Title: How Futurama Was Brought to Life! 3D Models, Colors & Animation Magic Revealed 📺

They sort of find a way of making, you know, every place we go to sort of unique and just inspiring, and ultimately in the color theme of the show.
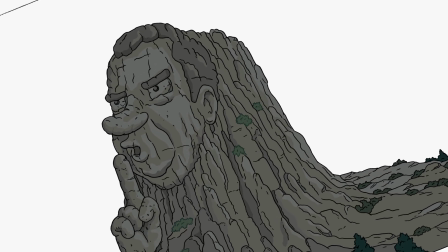One of the things that we wanted to achieve in Futurama is to basically get a great looking show.
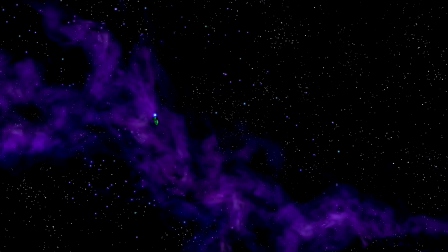One of the key ways of doing this is to create a beautiful color palette. Futurama probably has one of the most beautiful palettes, and it's something you sort of don't always associate with animation, or certainly television animation.
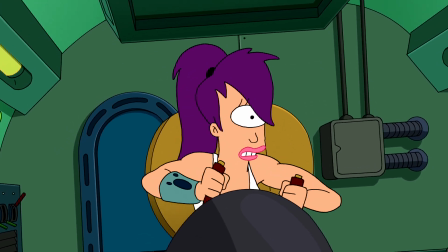Why isn't there a lighthouse to guide us away from the rocks? I don't know, but look out for that lighthouse!
Our show uses drawn backgrounds. There's line art on the backgrounds.
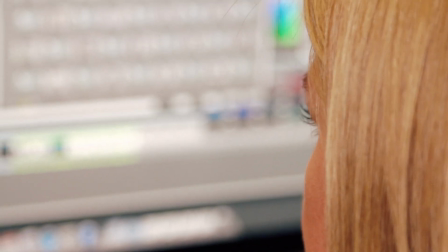It does make it a little easier when we do 3D backgrounds. It's easier to blend them to the 2D because you have that outline. But, you know, it takes a little extra effort to make them separate from the characters,
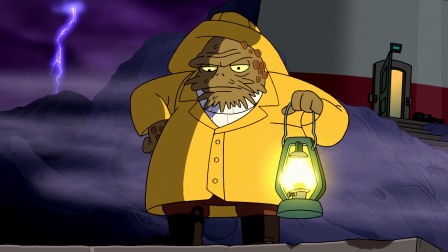make them have a little more depth and look realistic, even though they're clearly a drawing. All the characters will also have lighting on them, and that's done with scales.
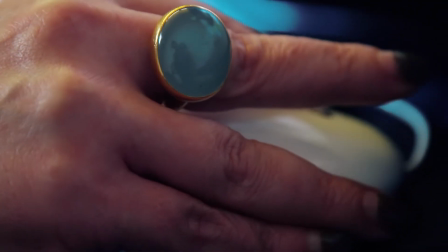I call them scales, or RGB scales, which will give them a little bit of a warm highlight on them and a shadow to go with the fire.
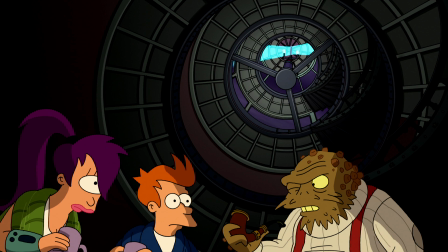Name's Tarquin. Been alone here tending this light longer than I can remember.
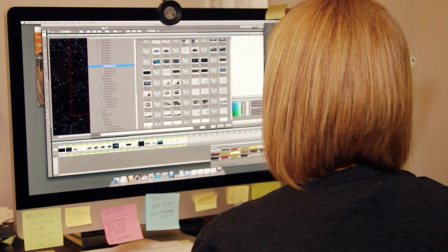Each one of our designs gets put into a database, and that database we export for the color department.
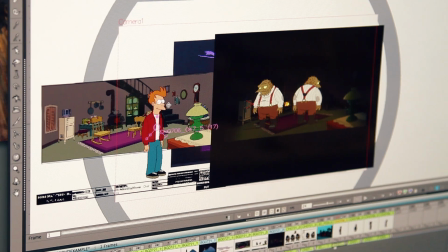They look at each design and color it, and sometimes they will overlap the different designs if they need to see a character against a background or a character with a prop, so that you can anticipate how those colors are going to react and how the entire shot's going to look as a result. One thing we do with our backgrounds is we Photoshop them just to give them a little bit of depth,
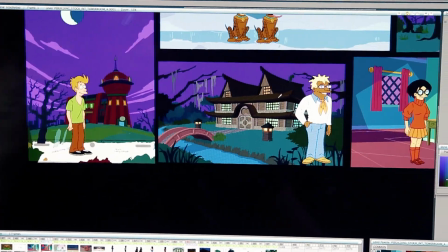a little bit of atmosphere, and it makes the characters, while they don't pop off it,
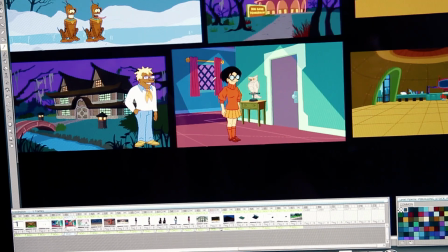they still stand out distinctly from it. When we started with Futurama about 14 years back, it's a total blank slate, you know, it's like, this is how we get our,
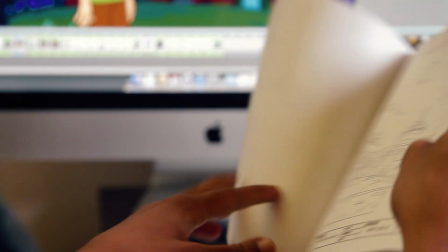until then the whole show is designed only as such, just black and white line.
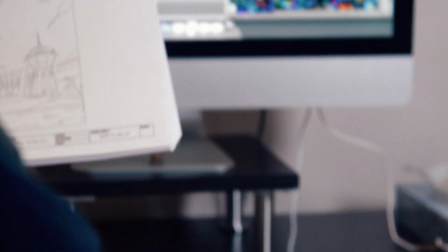There's no color, there's nothing established, so the color becomes the emotion of the show.
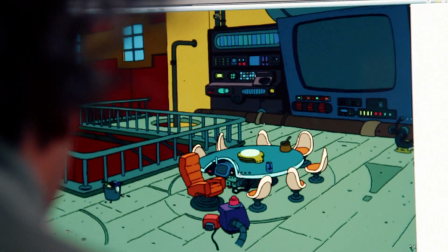And we, over time, came up with a palette that we felt was rich and playful,
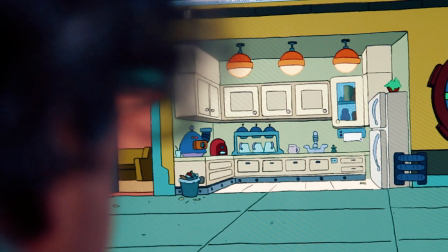and also kind of kept the sense of like the toy they were mimicking.
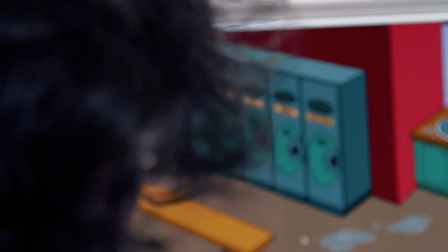And we also wanted to, because it's futuristic and they go to all these different locations, we wanted to kind of keep it a little bit more sophisticated with the color too. And so it's playful and a bit rich in color, and not just bright and gaudy.
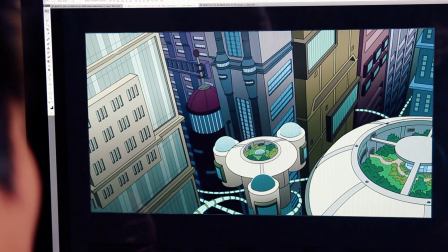Our artist, Alex, will go into each surface and using color ramps and textures and highlights,
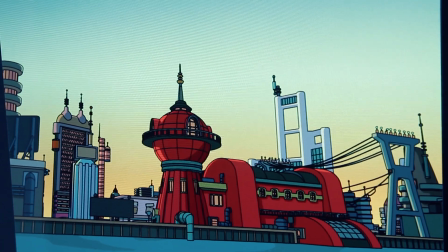he'll add that dimension to those backgrounds so that when we actually composite the scene together, it has one more element of depth to it. I just try to enhance it a little bit.
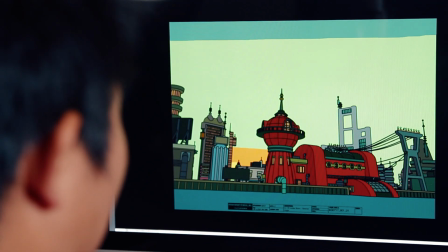I'll just follow their lighting structure, and basically I'm supposed to just like blend all that sky color in.
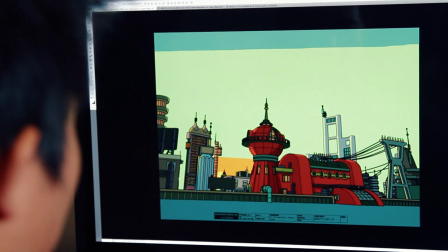He had it already keyed in, and then just sort of make it feel more like sunset,
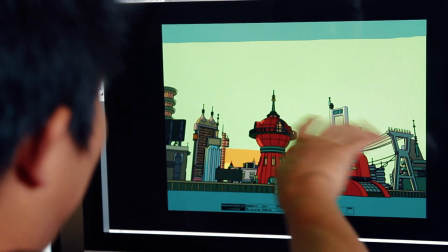like so with the sun hitting the edges of the buildings and popping that warm color.
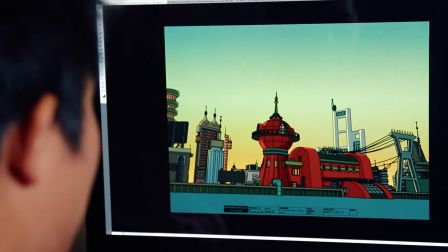And then I'm adding some shadows in the back just to really sell that illusion, I guess. And these guys make it really easy for me because, as long as I don't destroy like any of their value structures or the colors, it usually works out for the most part.
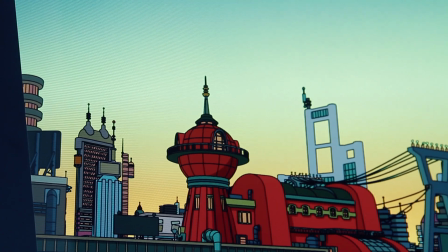The last episode of Volume 8, Fry unfortunately has the dubious distinction of dying several times by landing in a pile and literally liquefying.
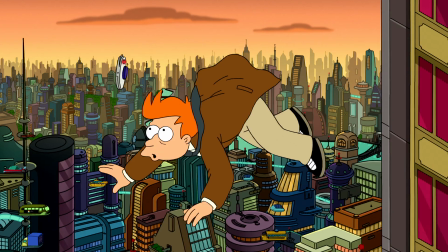Oops!